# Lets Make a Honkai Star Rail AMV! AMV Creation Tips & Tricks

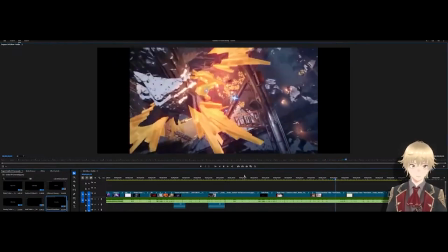[58:32] Breathe faster to waste oxygen. Hear the children sing aloud.
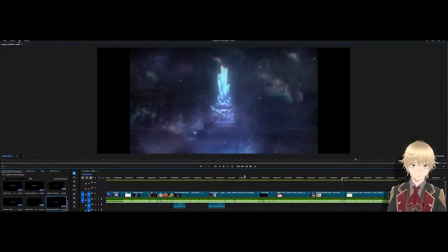[58:38] It's music till the wick burns out.
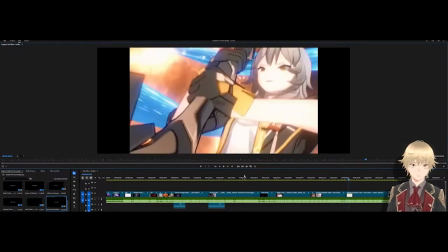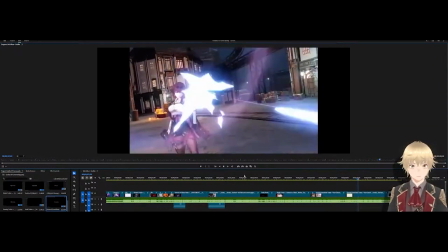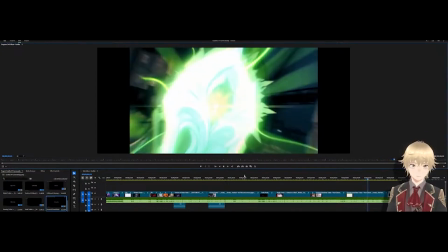[58:54] Be carefree lately, yeah. Just picking up daisies.
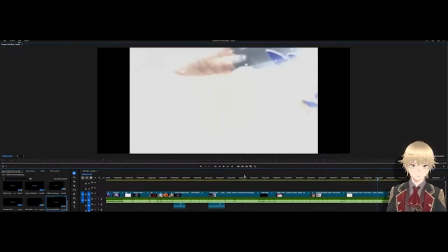[59:01] Got one too many quarters in my pockets. Count 'em like the four-leaf clovers in my locket.
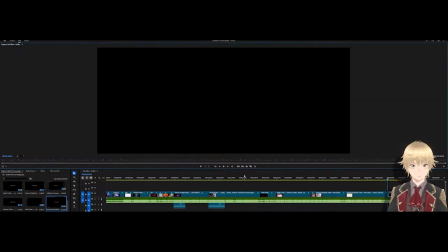[59:09] Untied laces, yeah. Just tripping on daydreams.
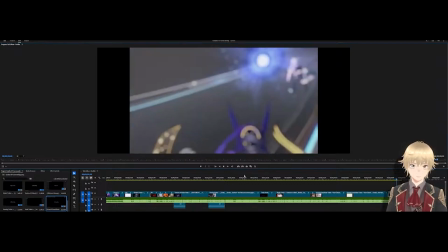[59:15] Got dirty little lullabies playing on repeat. Might as well just ride around the nursery and count sheep.
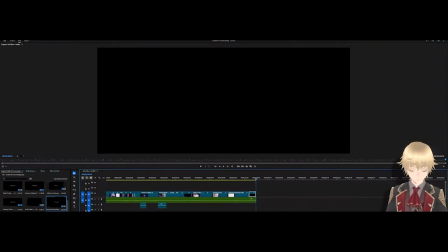[59:24]
So a couple things that I do want to go back to that I don't think worked out as well as I was hoping in the original transitions was
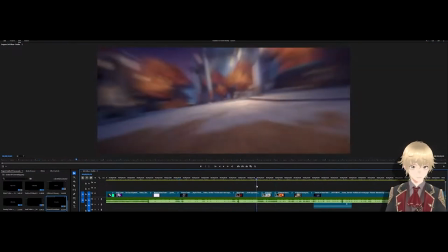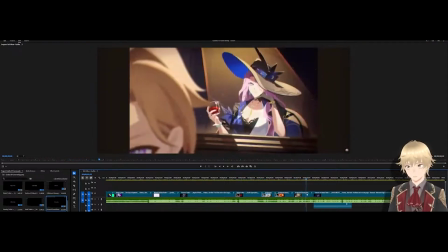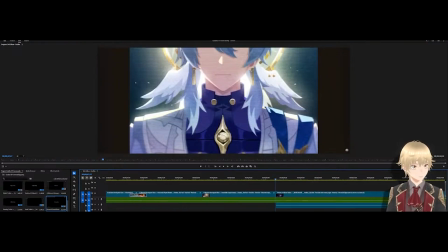[59:43]
this hush seems like it doesn't really fit here. The Aventurene's lips don't really fit here.
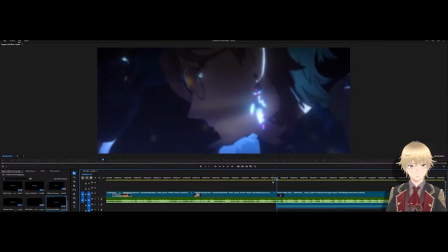[59:50]
So what we are going to do is replace this with something that fits a bit more. It was here for a bit early.
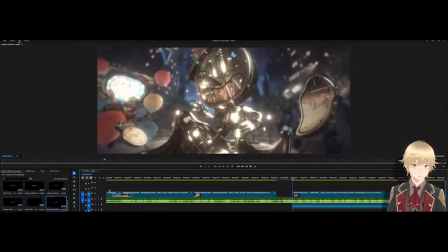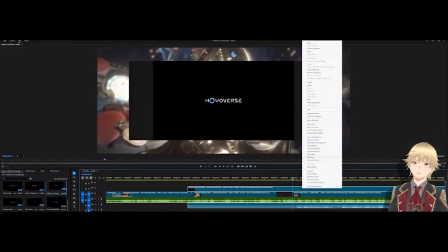[60:08]
The original bit of Sunday from Inherently Unjust Destiny. Fit to frame.
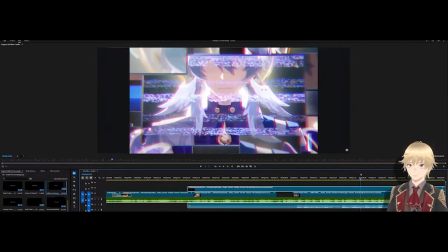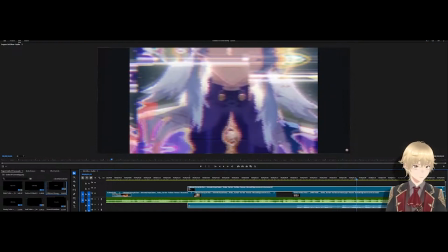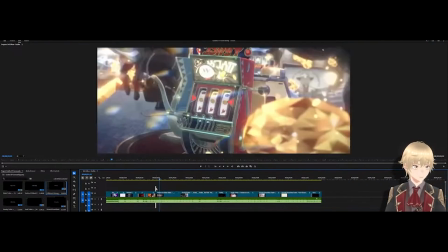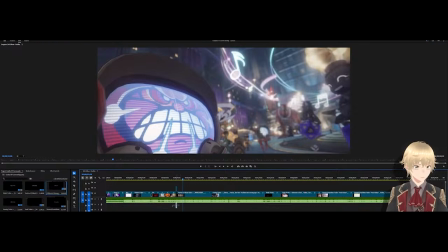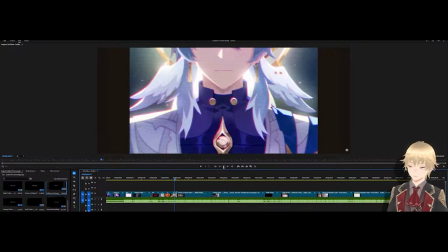[60:46]
Let's see how this looks. Alright, hush.
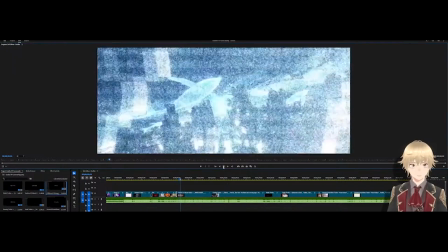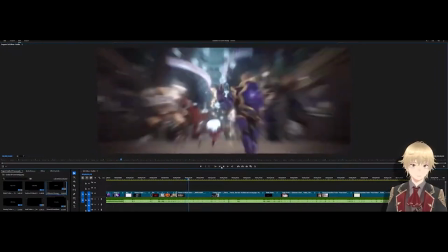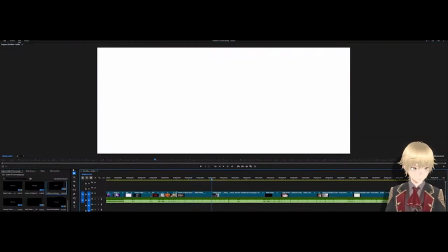[61:00]
That definitely works a lot better. I think here a dip to white is going to make this transition much nicer.
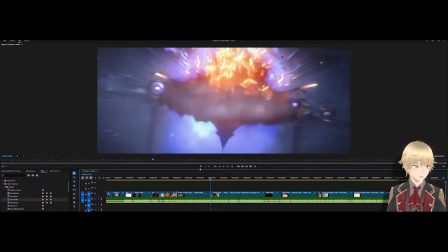[61:09]
Like so.
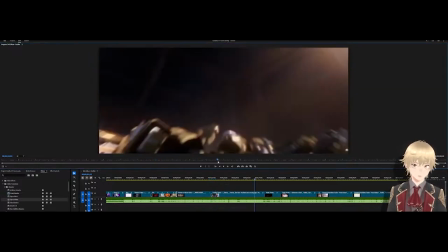[61:13]
Take my eyes open to Definitely a lot less forced.
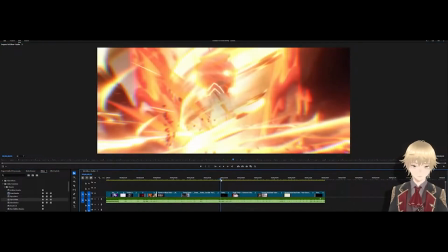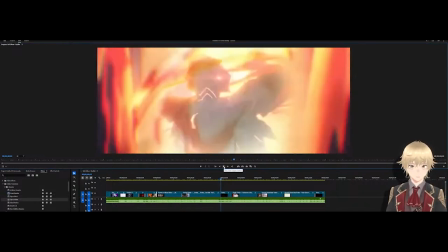[61:24]
I love that.
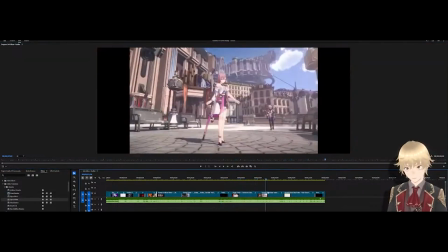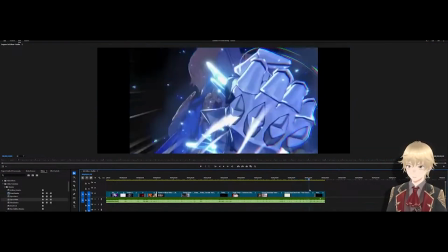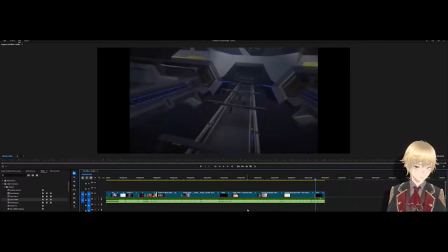[61:36]
I feel like at the tail end here, these transitions don't quite match the beat, which can be fixed.
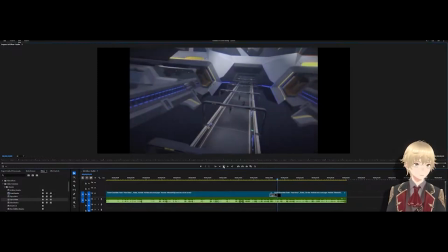[61:42]
Let's see here.
Tripping on day, dreams got. Just tripping on day, dreams.
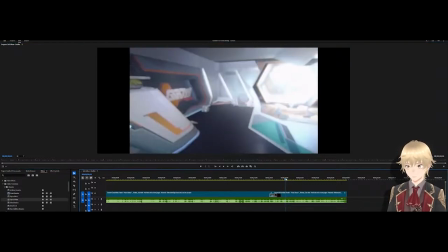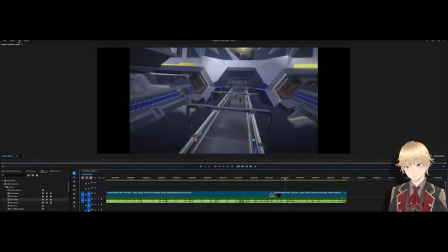[61:57]
So in order to fit, we need this transition to happen here, where it first starts to say dreams. So with that, if we Control K, once again, making sure that this is locked.
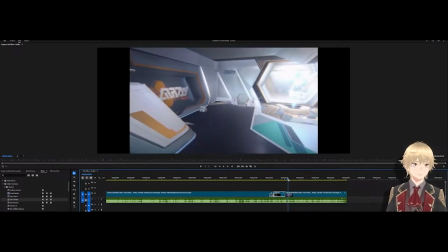[62:15]
And then we move this down to here.
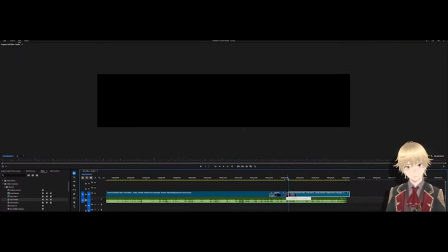[62:21]
What we can do then, not extend it per se, that won't help.
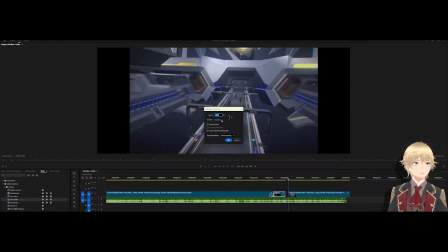[62:28]
But we can slow it down to, let's try 85%.
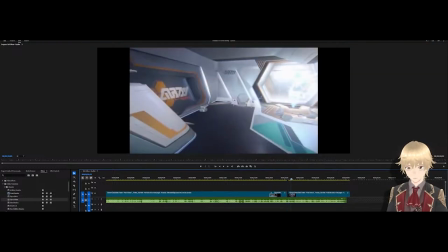[62:34]
Doesn't quite do it, which means 80 should. Let's find out. We go to 80.